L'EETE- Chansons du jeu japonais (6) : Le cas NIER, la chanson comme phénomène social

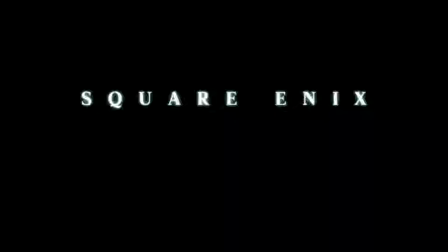8:18 L'introduction de Replicant, version exclusive PS3 Japon, proposée en premier, offre une musique progressive composée par trois chansons du jeu,
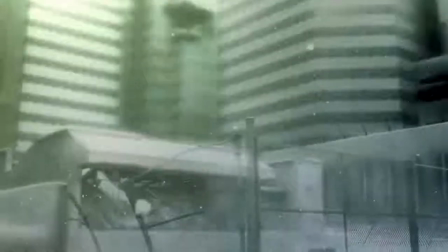8:27 celle du prologue Snow in Summer, puis Fate, une chanson d'action variation sur le thème du village du début du jeu,
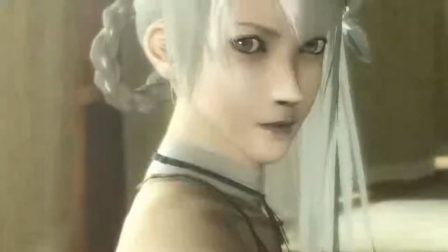8:37 Song of the Enchant, déclinée aussi en version douce de la maison et de la bibliothèque, et
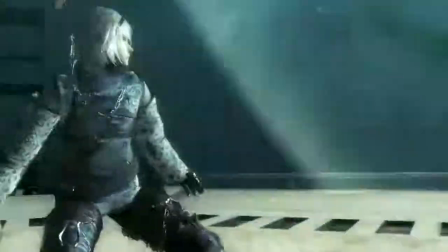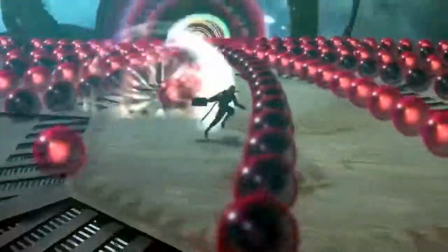8:50 enfin une chanson d'action émotion plus lointaine dans le jeu, nommée Emile ou Karma.
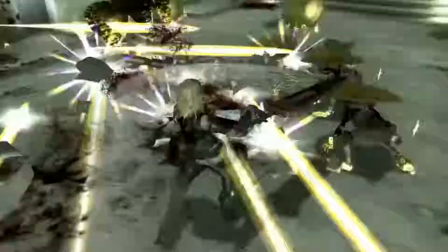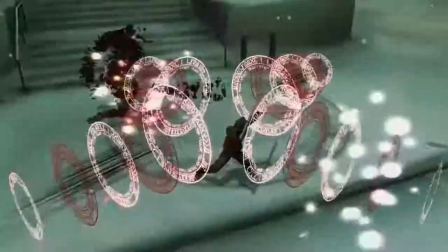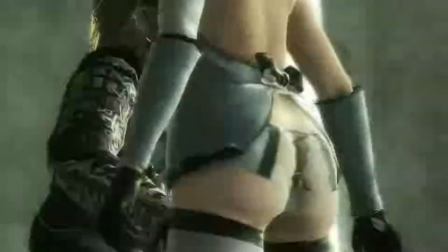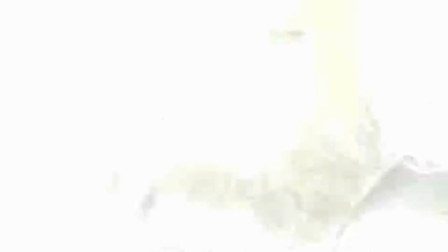9:12 Ce medley de trois morceaux respecte ici la chronologie, depuis le prologue du jeu jusqu'à montrer des images de fin du jeu dans l'intro même, le lettrage est bleu et blanc, le titre Near Replicant,
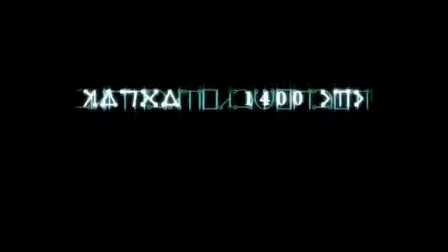9:26 le texte explicatif apparaît assez tard, on se situe 1400 ans dans le futur,
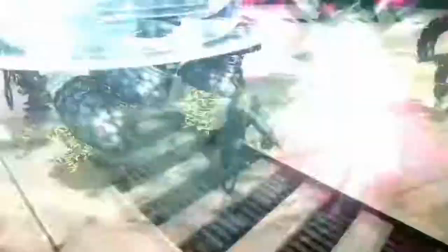9:31 on montre beaucoup d'action in-game mais aussi de cutscene, l'intro résume la structure du jeu à la façon de l'introduction de Zone of the Enders 2,
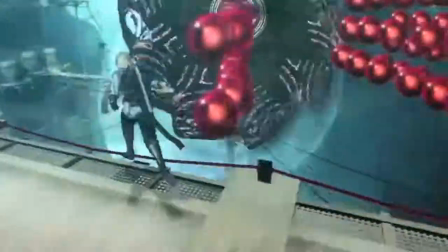9:39 début dans la neige, en chœur éthéré, puis chanson montée sur images d'action et cutscene, jeu narratif oblige,
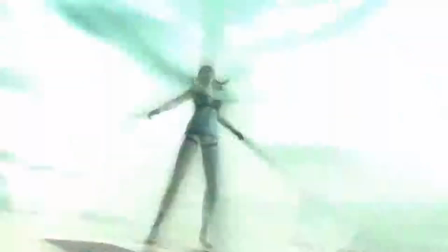9:46 cacophonie chantée et parlée à l'instar du jeu, lorsque dans les combats du jeu déjà assez retort à suivre,
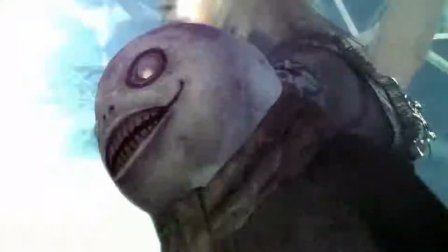9:51 les personnages parlent sur une chanson,
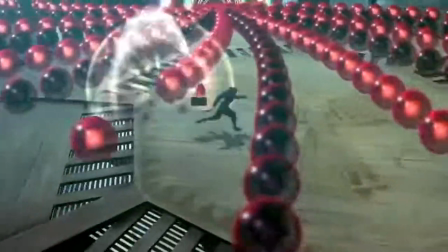9:55 agressif, décousu voire babéliens avec images schmupiques, loups, mariage, etc.
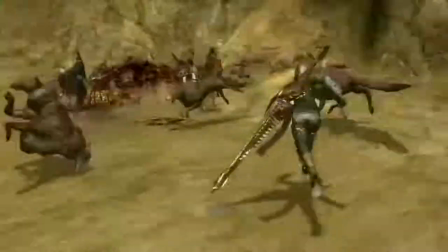10:01 On a ici une certaine idée de ce jeu grand bazar.
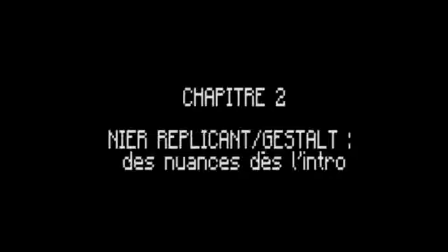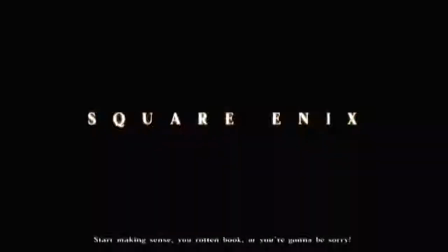10:12 L'introduction de Gestalt, elle, version Xbox 360 au Japon et internationale sur PS3 et Xbox 360, aux héros plus virils, est globalement plus simple dans son montage. On commence par un extrait de voix de l'héroïne.
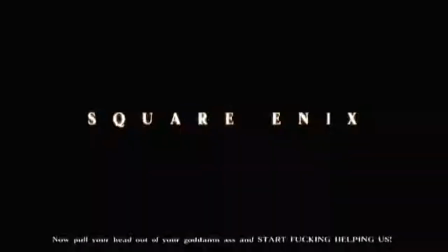10:30 On comprend le texte parlé qui ne se superpose plus à la la langue chantée imaginaire.
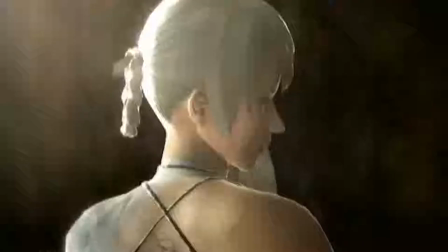10:34 On parle de 1300 ans et non 1400 ans dans le futur, titrage rouge jaune, plus chaud et sanguin,
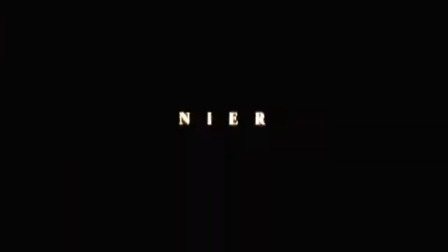10:42 même texte que Replicant mais qui vient tout expliquer bien plus vite, le titre est simplement Nier et non pas Nier Gestalt.
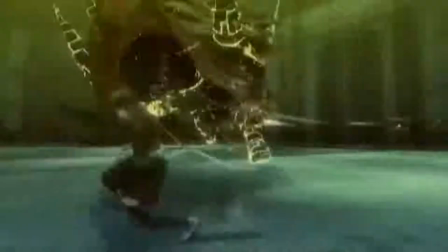10:50 La musique de cette introduction se compose d'une seule chanson du jeu, plus dramatique et martiale,
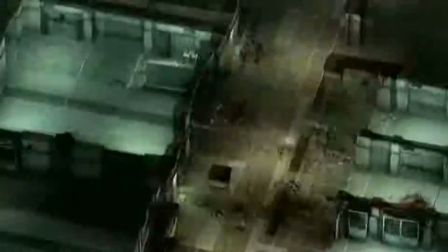10:56 et on y montre des mécaniques de jeu plus variées, du donjon top view peut-être pour attirer public hack and slash américain,
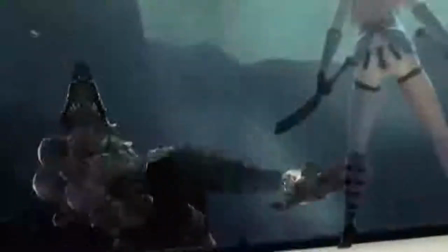11:03 tout semble simplifié par rapport à la version japonaise. Au vu de ces différences, on peut considérer que chansons et clips, en plus de suggérer un déroulement du jeu,
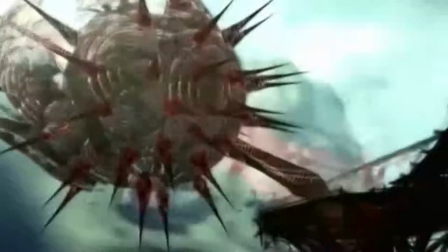11:11 soulignent aussi des préférences nationales, commerciales et des préconçues sur le public cible.
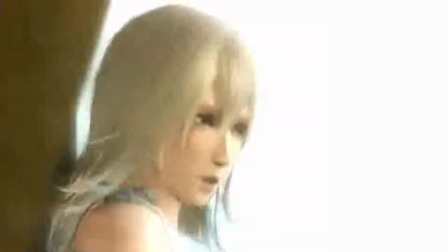11:17 En écho aux différences explorées entre Global Gladiator et Tales of Fantasia,
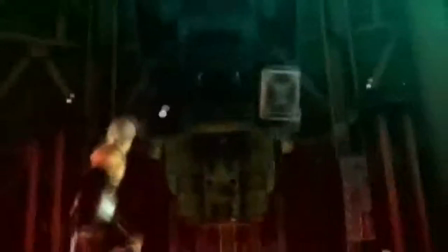11:21 le Japon continue donc de mettre l'accent sur romance et psychologie, et les Etats-Unis sur l'action.
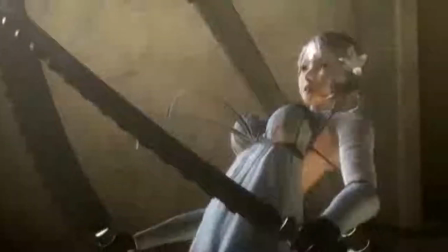11:27 Hormis quelques trailers de The Last of Us 2, Assassin's Creed Unity, la chanson américaine et occidentale reste très masculine et peu romantique,
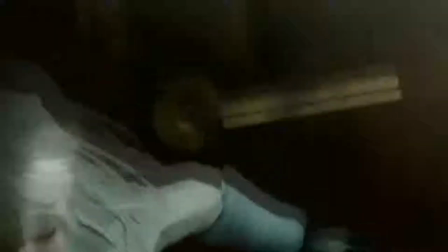11:36 à l'inverse du Japon, mais n'exagérons pas, elle couvre parfois aussi le champ psychologique.
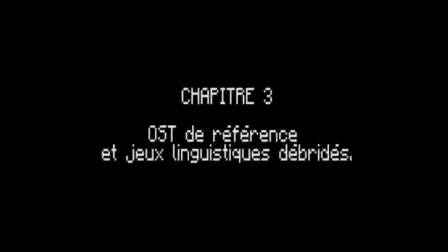11:41 Les bandes sons de Nier et Nier Automata sont vite décrites sur les réseaux sociaux comme meilleur BO de jeu de tous les temps.
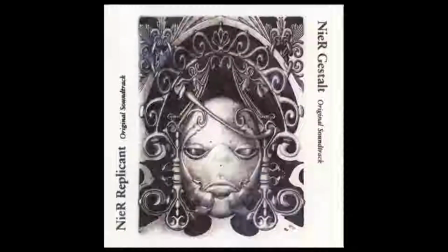11:48 On a aussi pu le lire pour Panzer Dragoon Saga, drame post-apocalyptique aux chansons en langue imaginaire Itou, à base de latin et d'anglais, mais à la différence des chansons de fin de Panzer Dragoon Saga ou Horta,
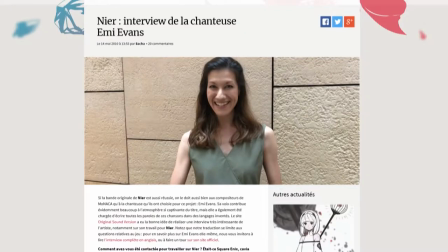12:00 qui ont des traductions officielles, les chansons de Nier restent mystères et occupent une grande place.
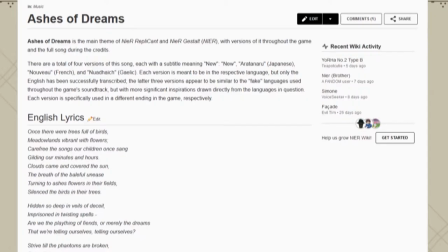12:06 Et en l'occurrence, je pense que c'est une force. Ashes of Dream comporte des mots japonais traduits par la chanteuse, le morceau New est en anglais, ici langue de la révélation, aussi celle de la chanteuse Amy Evans.